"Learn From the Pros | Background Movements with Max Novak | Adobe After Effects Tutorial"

What's going on, guys? Welcome back to Adobe's Learn from the Pro series. My name is Max Novak. This is the last episode of our five-part mini-series here, where I teach you how to create trendy effects for your videos. In the previous episodes, we talked all about setting everything up with the RotoBrush tool to isolate your subject and your background. Next, we talked about creating smooth motion with keyframes and motion blur. We talked about placing things behind your subject, such as animated logos, and we even talked about some of my favorite seamless transitions to use for your own videos. Today, we're gonna talk all about manipulating your background. So let's hop right into Adobe After Effects and get started.
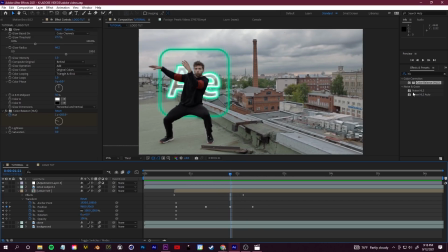(0:47)
Today we're going to talk all about manipulating our background. Step number one, let's add some speed to the background.
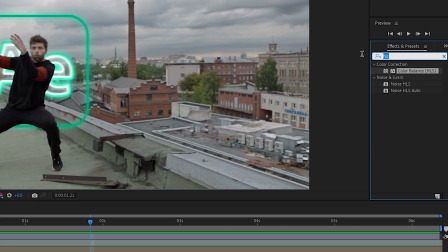(0:53)
So I'm going to go over to my effects and presets on the right, and I'm going to search for the offset effect.
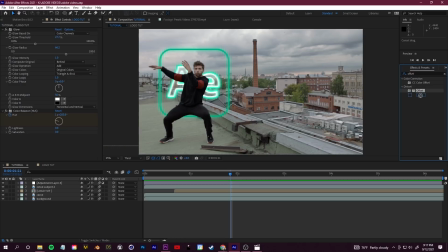(0:59)
So go ahead and grab that offset effect. It's under distort. Click and drag that onto your background layer. So once you've done that, over in your effect controls in the top left with your background layer selected, you're going to see offset right here.
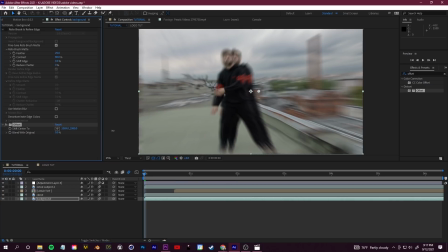(1:12)
What it allows you to do is shift the center of your video. So if I crank that value and just pull that to the right, see how it's kind of shifting everything?
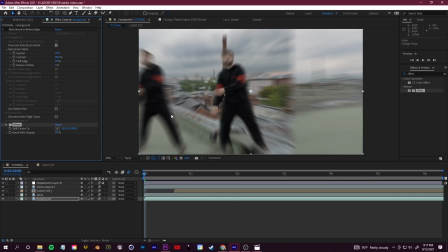(1:20)
It's getting a little bit crowded. So let's add in some different blur to make it look a lot faster.
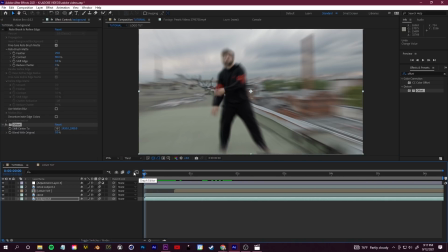(1:25)
So grab our cursor here and we're gonna start at the beginning of our timeline because that's where we want the effect to take place. I'm gonna go ahead and just hide these layers so it's not too crowded. We're gonna go ahead and keyframe the shift center effect under offset.
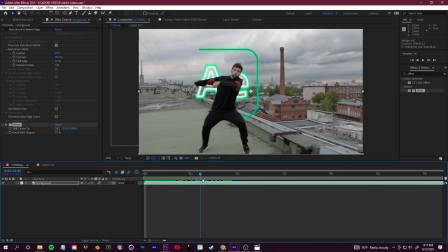(1:37)
Next, let's go ahead and just drag a couple of frames. Maybe something like that. And then with our background layer here, let's open up effects and then open up offset.
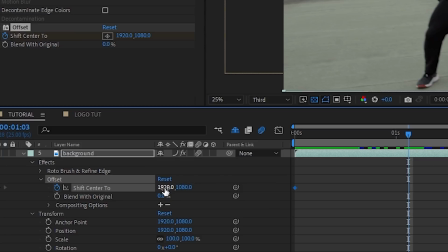(1:47)
So what I'm gonna do now is take this value on the left here. This is our, we're gonna take the horizontal and I'm just going to start pulling that to the right.
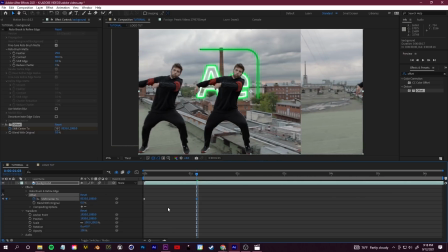(1:55)
I'm gonna do this a good amount of times here. The more you do this, the faster everything's gonna look.
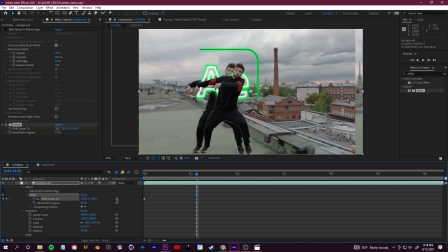(2:00)
And once I've done that, I'm gonna try and match our subject up here so that he kind of falls back into place.
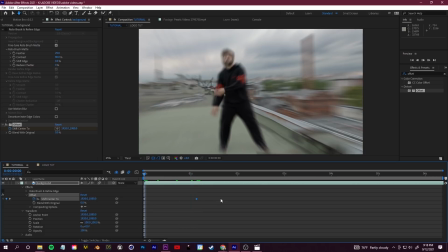(2:06)
So we created a simple little animation where if we play that through, our background is swiveling through.
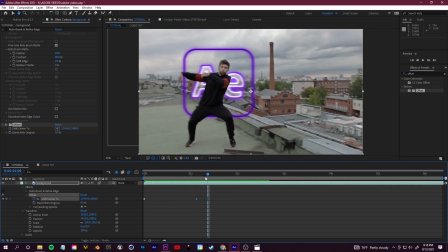(2:12)
And at this point here, it looks very choppy because everything's passing through.
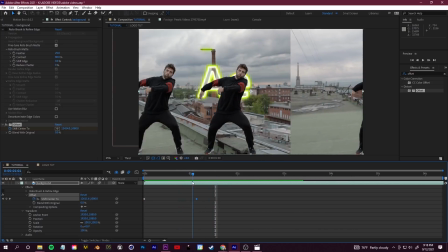(2:16)
You can see the seam, there's a lot going on. So let's add some motion blur to blend everything together.
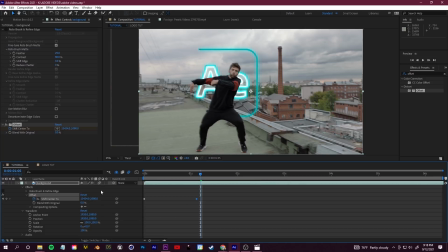(2:21)
So in episode 2, we talked all about motion blur. You wanna click toggle switches and modes and make sure that the motion blur switch is enabled for that layer.
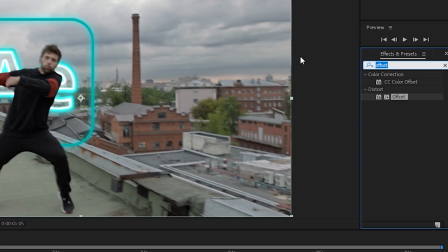(2:29)
What we can also do here is just go over to our effects and presets. And I'm gonna search for a little directional blur effect.
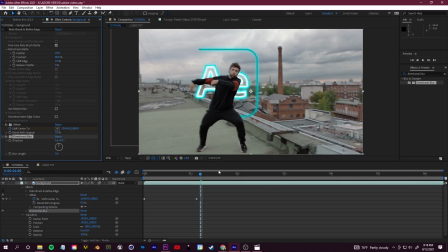(2:36)
So grab directional blur, place that on our background layer. I'm gonna scroll to the in-between of these two keyframes, and with our directional blur,
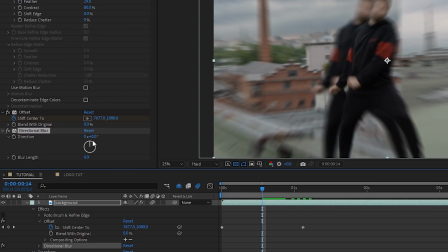(2:43)
I'm gonna go ahead and just set the direction in the direction that our background is moving. So it's sort of moving to the right. So let's put that at 90 degrees. And then let's grab the blur length and bump that up a little bit until our background starts to get a lot more blurry.
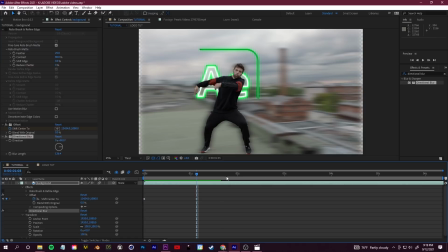(2:58)
Everything should start to look a lot faster paced. We're gonna add a couple more keyframes here just to kind of ease this in so it doesn't start all blurry.
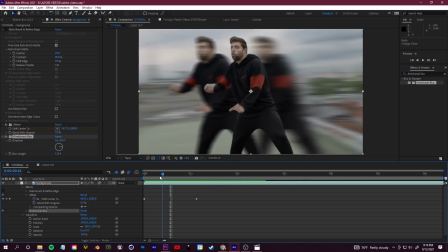(3:04)
So go back in between these two keyframes. We're gonna go over to blur length and just click this to add another keyframe.
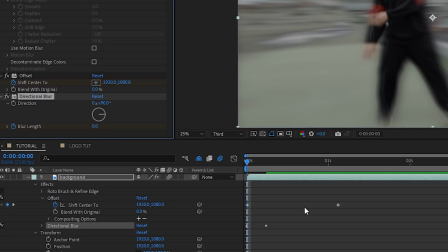(3:11)
And then let's scroll to the beginning, put that at 0. That way it starts at 0 and then quickly goes into full blur.
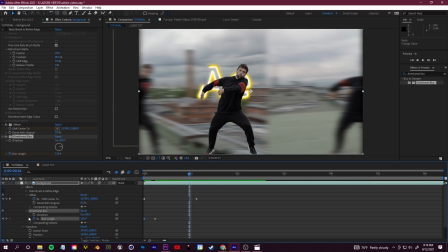(3:19)
And then as we get closer to the end, we're gonna go ahead and click to create another keyframe for our blur length and drag to the end and set that down to 0.
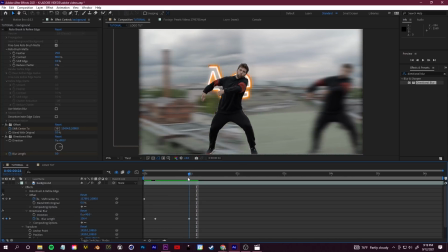(3:28)
So what we created is this fast-paced movement of our background. You don't just have to do this on the background.
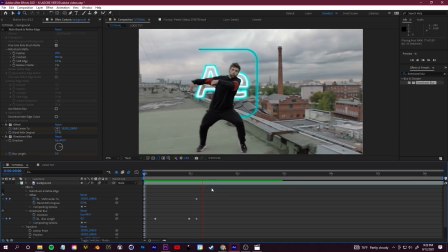(3:34)
You can take that offset effect, add those blurs that I showed you and place it on anything, including the subject.
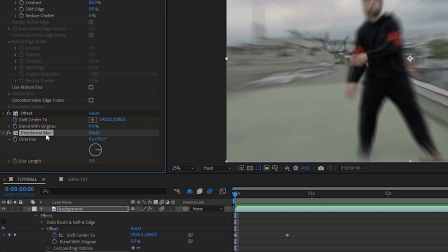(3:40)
Now that we've already set up the keyframes, we set up the effect, let's go ahead and just click the little FX button in our effect controls to hide those. And then holding down control, we can just select both of those, click control C to copy them.
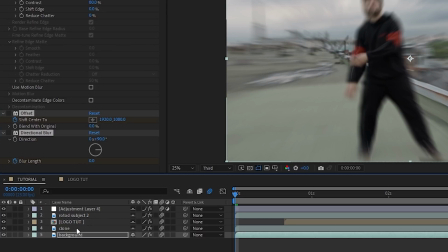(3:52)
And let's try and place them on our little clone layer that we have set up.
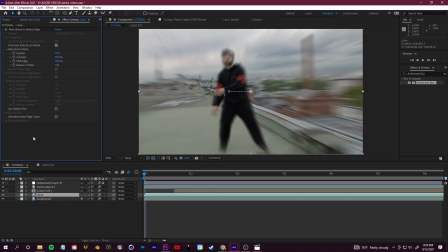(3:56)
So I'll select the clone layer in my effect controls, I'll click here and click control V. And then we'll show the effects.
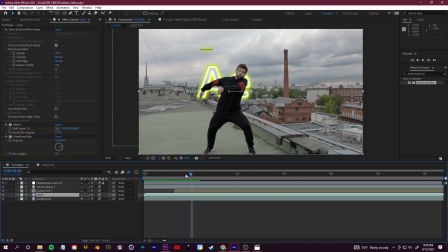(4:04)
And then if I press play here, you guys can see how our clone is sort of whipping around in the background with that crazy motion blur and directional blur.
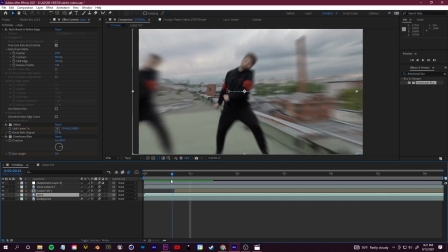(4:12)
So great way to add speed to any part of your video.